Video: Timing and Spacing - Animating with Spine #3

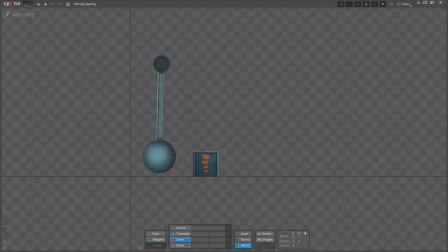(0:07)
Hello and welcome to the third video in our Animating with Spine series. In this video we will cover the most important principle in animation – timing. Animators use many terms when talking about timing and often there can be some confusion about exactly what the terms mean.
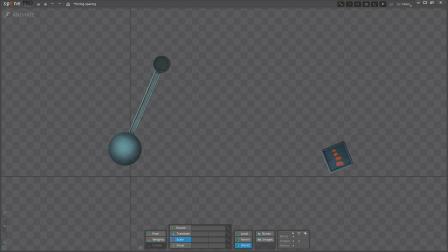(0:25)
This can be a problem when working with others, but more importantly, understanding the terms can change the way you think about your animations and help you to improve as an animator.
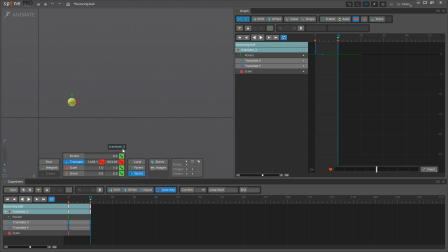(0:37)
The first term is timing. Timing is how much time each action takes. In Spine we measure time using frames, so timing is how many frames each action takes.
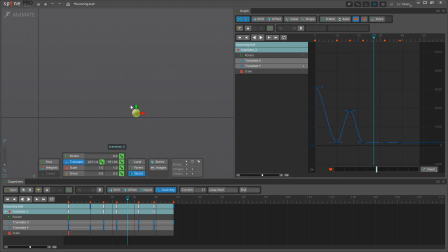(0:50)
The action could be the entire animation or any part of it, but it is most helpful to think about the timing of only the most important actions.
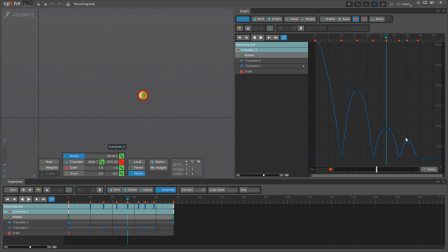(1:03)
When we begin animating we consider how long the animation will be and we break it down into smaller actions, deciding how many frames they take.
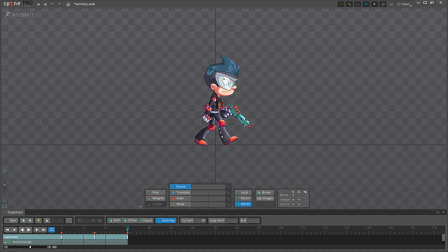(1:12)
For example, for a walk cycle we decide how many frames are between the contact pose and the passing pose for each foot. This gives us basic timing for the animation. We can continue to break down the timing into smaller actions.
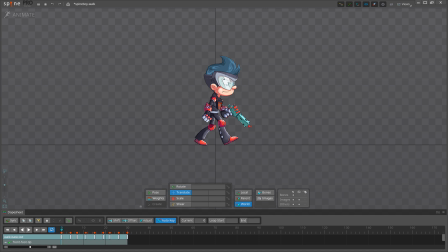(1:26)
To do that, think about which actions are the most important. For our walk cycle we can add the down and up poses to our timing. Eventually we want to stop breaking down the animation into smaller actions. If our actions are too small or unimportant it becomes less useful to think about their timing.
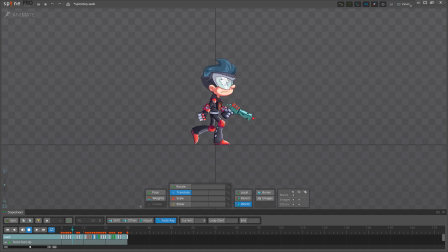(1:47)
The timing depends on the context of the scene and what are we trying to communicate, who is doing the acting and why are they doing it.
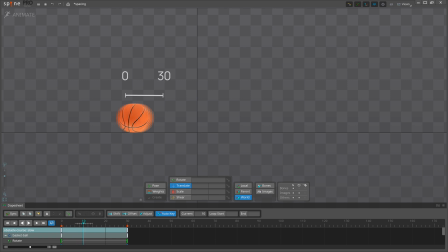(1:55)
The next term you need to know is called spacing. Spacing is how much movement there is from frame to frame. The smaller the spacing, the slower the action will appear.
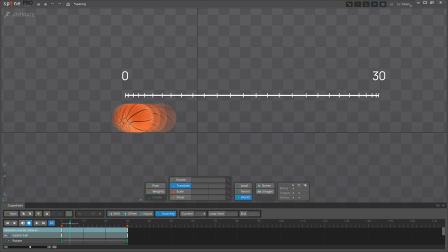(2:08)
Likewise, the greater the spacing, the faster it will appear. The spacing can vary over time.
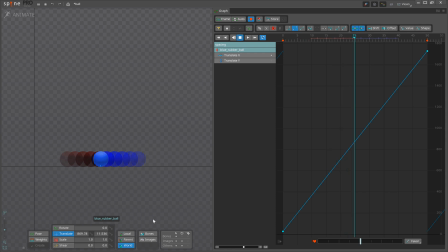(2:16)
If a ball moves in evenly spaced increments, its movement will be linear. We can adjust the spacing to tell us more about the physical properties of the ball. If the spacing is smaller between each frame, the ball slows down.
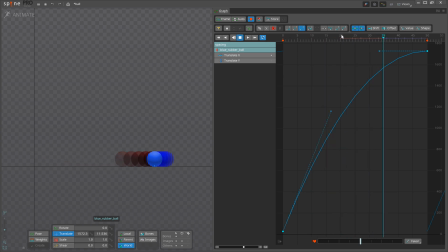(2:33)
If the spacing grows between each frame, it speeds up. For simple actions we may be able to control spacing using a simple curve in the graph.
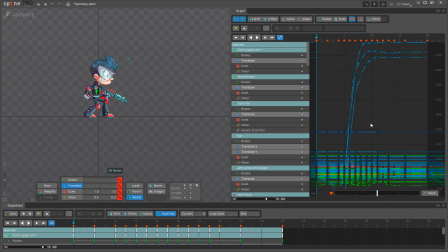(2:45)
However, for more complex actions we may need to consider the spacing of multiple parts of the skeleton or even the entire skeleton.
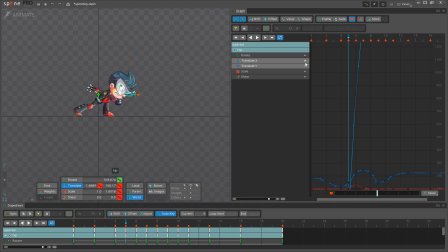(2:55)
In that case we may need to adjust multiple curves or keys to change the spacing.
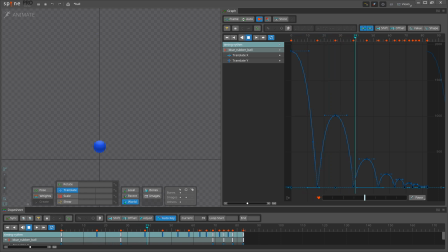(3:03)
You may have noticed that both timing and spacing are about speed. Timing is the speed at which different actions in the animation occur. The timing can be thought of as rhythm and, like in music, variation in the timing of the animation will make it more interesting to watch.
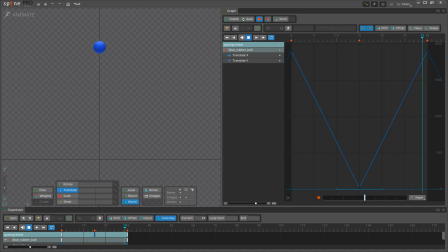(3:22)
Spacing is the speed at which an action moves. The spacing is what makes an animation feel boring and mechanical or lively and believable. Merely seeing an object tells us very little about it. We need to see it in motion to really understand it.
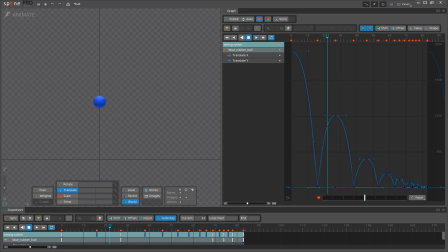(3:39)
Timing and spacing are how we make the motion tell us about the object. One way they do that is by giving the objects a sense of scale.
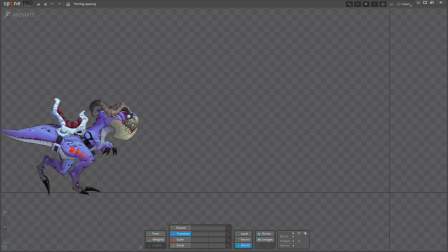(3:47)
Large and heavy creatures or objects generally move slowly because it takes more effort to get them moving and to stop them. Small objects are usually light and move quickly. Less force is needed to get them moving, so they usually don't take much time to start or stop moving.
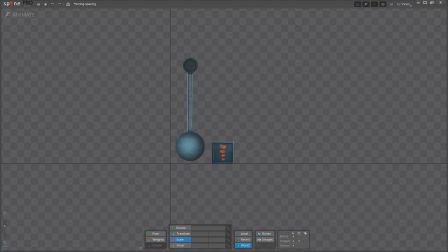(4:04)
Here the assets we'll be using for this video's exercise. The art is very basic on purpose, so it does not give you an idea of the size of the objects or what materials they are made of.
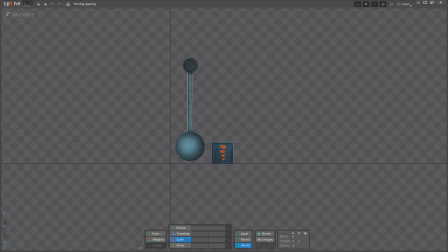(4:16)
We will animate the pendulum swinging and hitting the cube. and we'll use timing and spacing to show the physical properties and scale of the objects. We'll make two animations using the same assets, but with completely different timing and spacing.
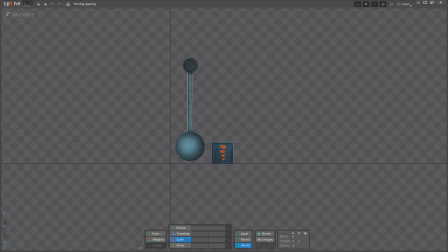(4:32)
For the first animation, we'll imagine that the pendulum is a little teaspoon and the square is a small cube of sugar.
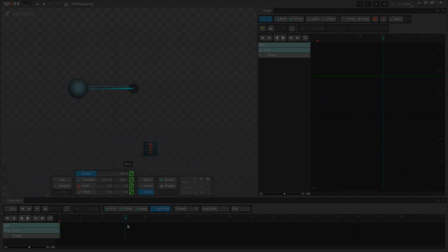(4:38)
Now let's get started. For the pendulum, I will rotate this bone,
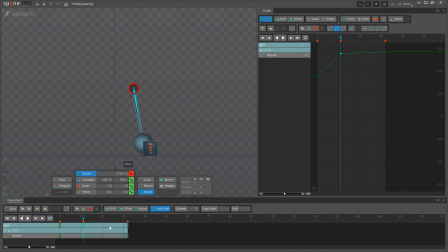(4:46)
adjust the curves, and that's it. Now the cube.
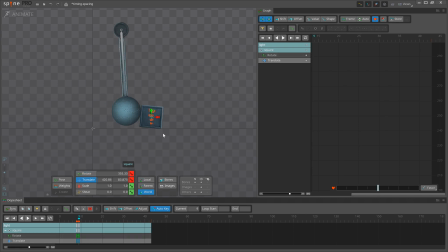(5:03)
When animating this, be mindful of the impact frame. Anytime you have two objects colliding, you don't want to have them touching like this in one frame. To make the impact feel stronger, on the impact frame show the influence of the force already.
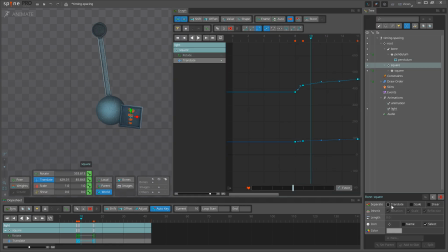(5:18)
This can be applied to all kinds of impacts in your other animations. Okay, now I'll finish up the cube.
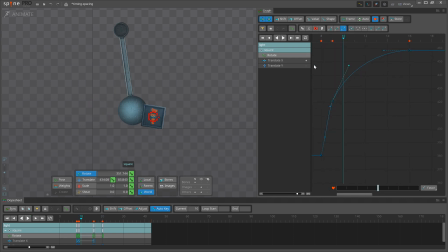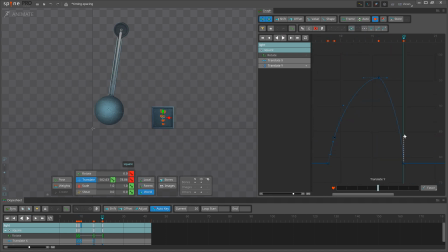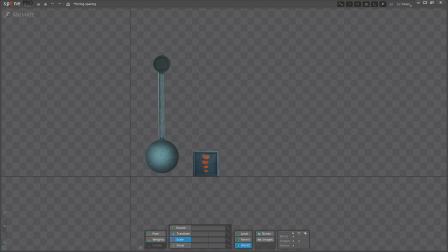(5:48)
And that's it. You can see that with this timing and spacing, the animation feels like the objects are small and don't weigh much. For the second animation, we'll imagine that the pendulum is a wrecking ball and the cube is a car.
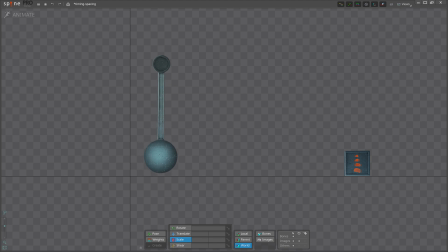(6:05)
You can see how the exact same objects now feel big and heavy. The difference between these animations is the timing and spacing.
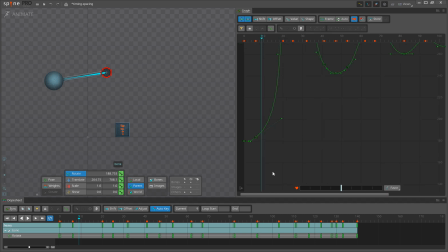(6:14)
Doing this exercise yourself will help you to use timing and spacing to dictate the perception of the scale and weight of objects in your animations.
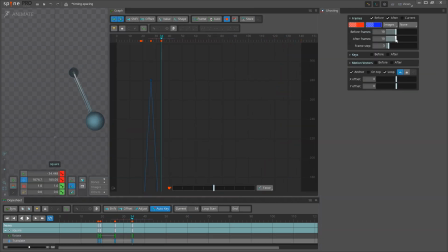(6:25)
As always, I highly recommend that you do this exercise yourself. A link to the assets are in the video description.
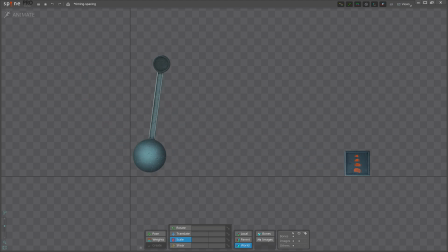(6:34)
This exercise is short and fun, and it will help you to understand the concepts and apply them in your other animations. The exercises so far lay the groundwork for future videos, so if you haven't mastered them, you may find future videos difficult to follow. Have fun and happy animating!